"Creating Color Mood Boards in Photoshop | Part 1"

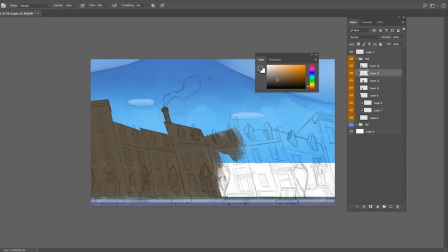5:20 So yeah, here I'm not really concerned about the color. I'm just focusing on blocking the shapes.
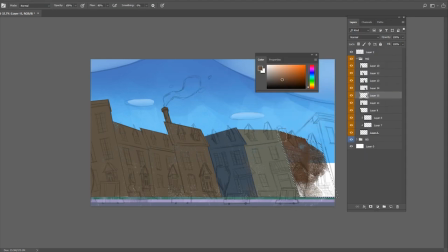5:30 I know it's not really fun part of these paintings, but it's something I need to do in order to move to a next stage.
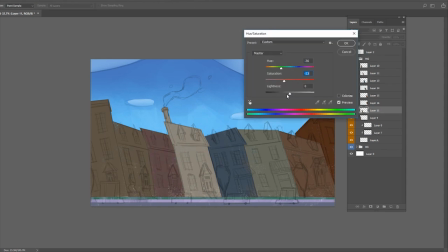5:38 And I'm here I give different colors just to diversify each buildings
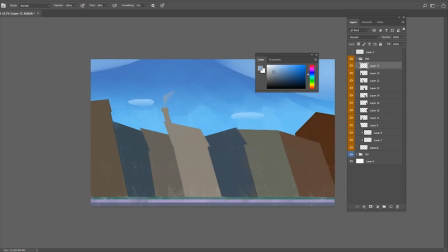5:50 and adding some smokes as well. And yeah, I'm blocking color on the cars.
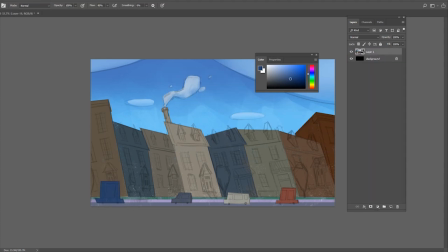6:06 I know in reality, it doesn't really make sense to have a big shapes of cars like that and small wheels. But I personally like this type of design and taste.
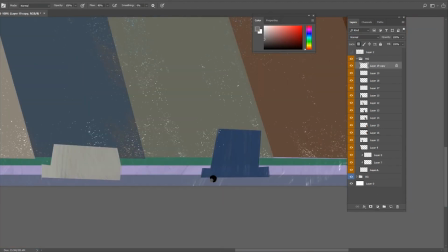6:20 Having a small wheels is actually very cute and fun. I think it really works for illustration animation.
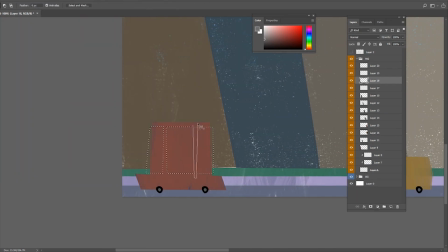6:31 And I'm adding some windows as well. So I'm just cutting out
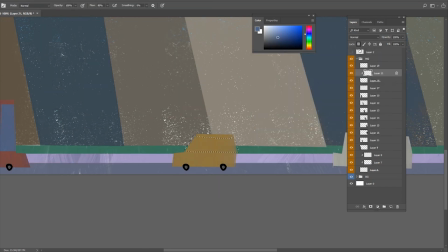6:38 the unnecessary part and adding little bluish, you know, purplish color.
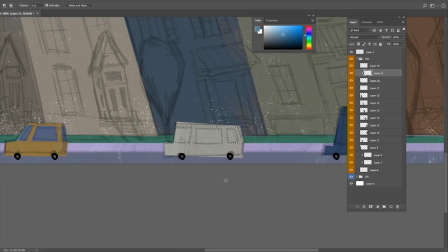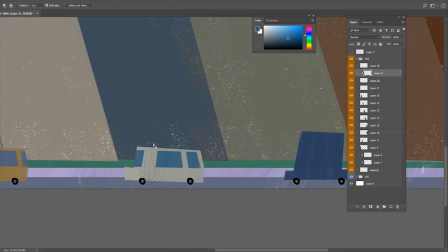6:52 And there you go. And
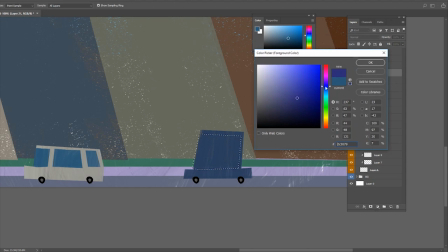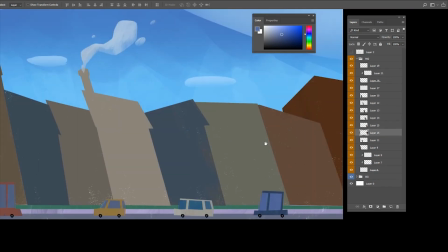7:00 so yeah, I just quickly duplicate each building's layers.
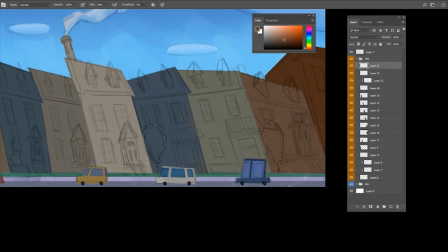7:05 I thought that there are too many white dots, which was the texture brush.
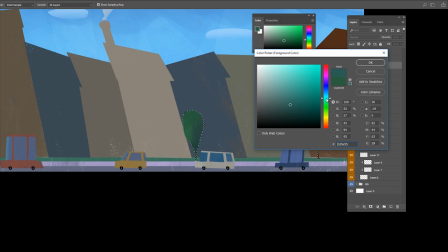7:13 And here I'm adding some green trees and adding some bounce lights.
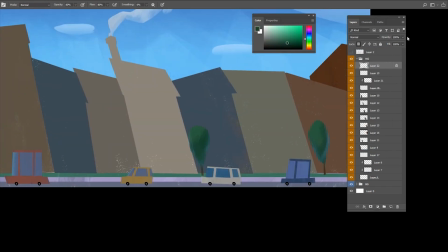7:22 Adding some bounce lights actually gives more 3D look.
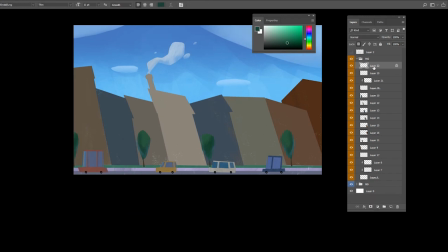7:28 And it adds up nice harmonious look as well.
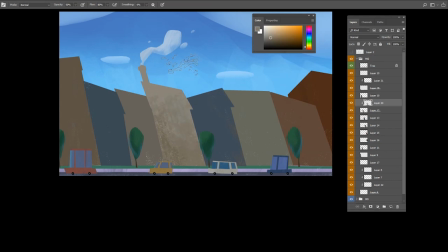7:36 I like to add some old rustic texture on the building, so I wanted to emphasize that with this type of texture brush.
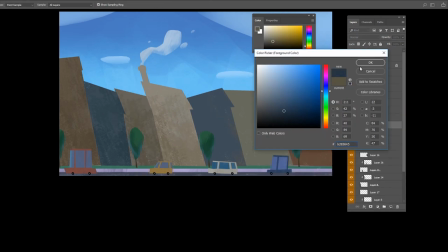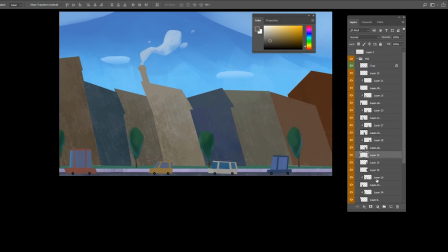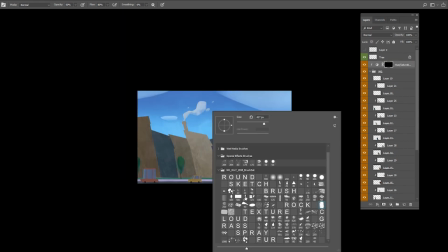7:54 And here, I know this is not going to be the final look, but I just want to test the color,
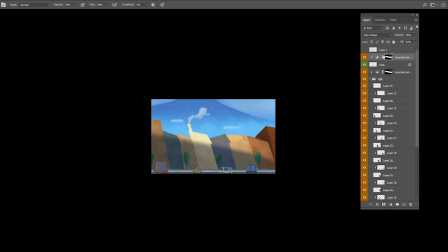8:03 how the light works here in the building.
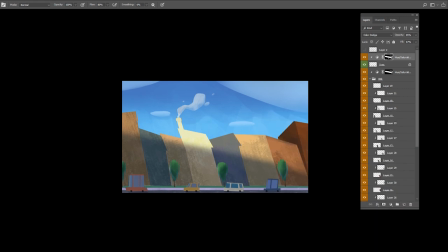8:06 So as you can see, just adding some light on the buildings, it just kind of like brings up the image, right?
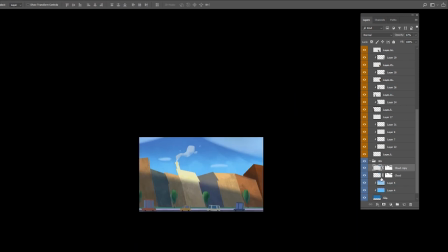8:16 And I'm smudging a little bit of the clouds here.
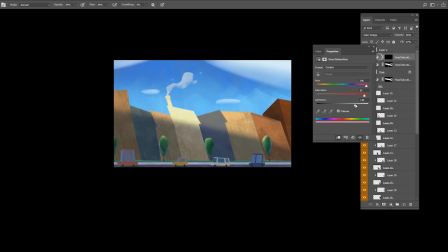8:29 Adding some highlights on the tree as well. So yeah, it's kind of coming along.
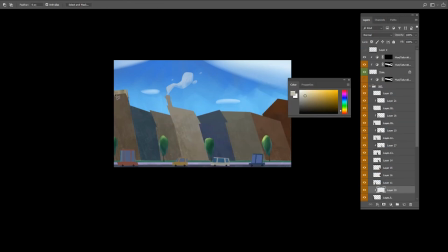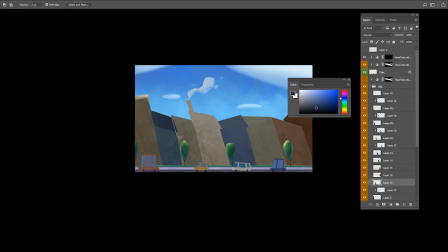8:46 Here I'm adding some colors, different colors and values on the roof.
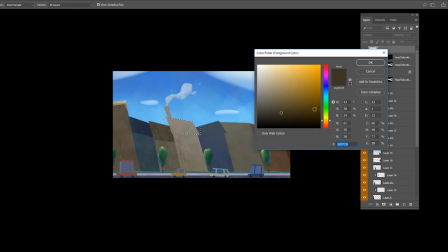8:51 Usually roof has different colors from the bottom, so I'm trying to separate those two.
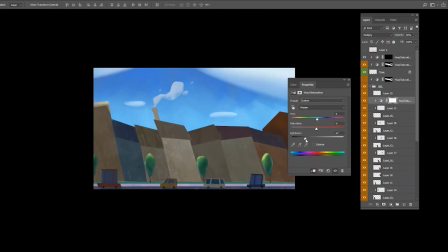8:59 I wanted to add some shadows on the car, so I'm using hue and saturation to add some shadows.
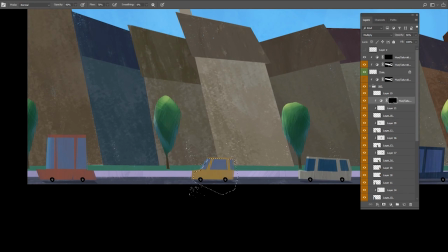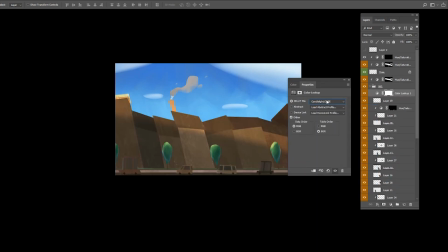9:13 I'm exploring like different options, just going back and forth,
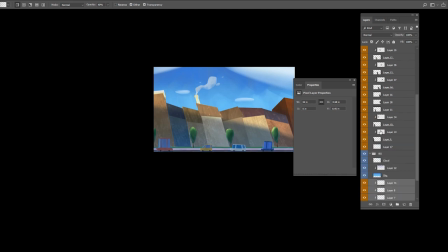9:18 trying different colors and using different layers,
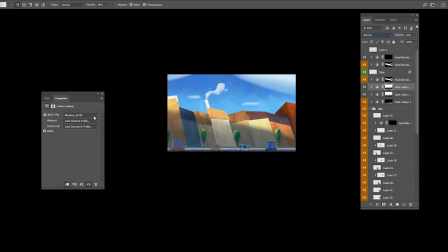9:25 because there's no answers.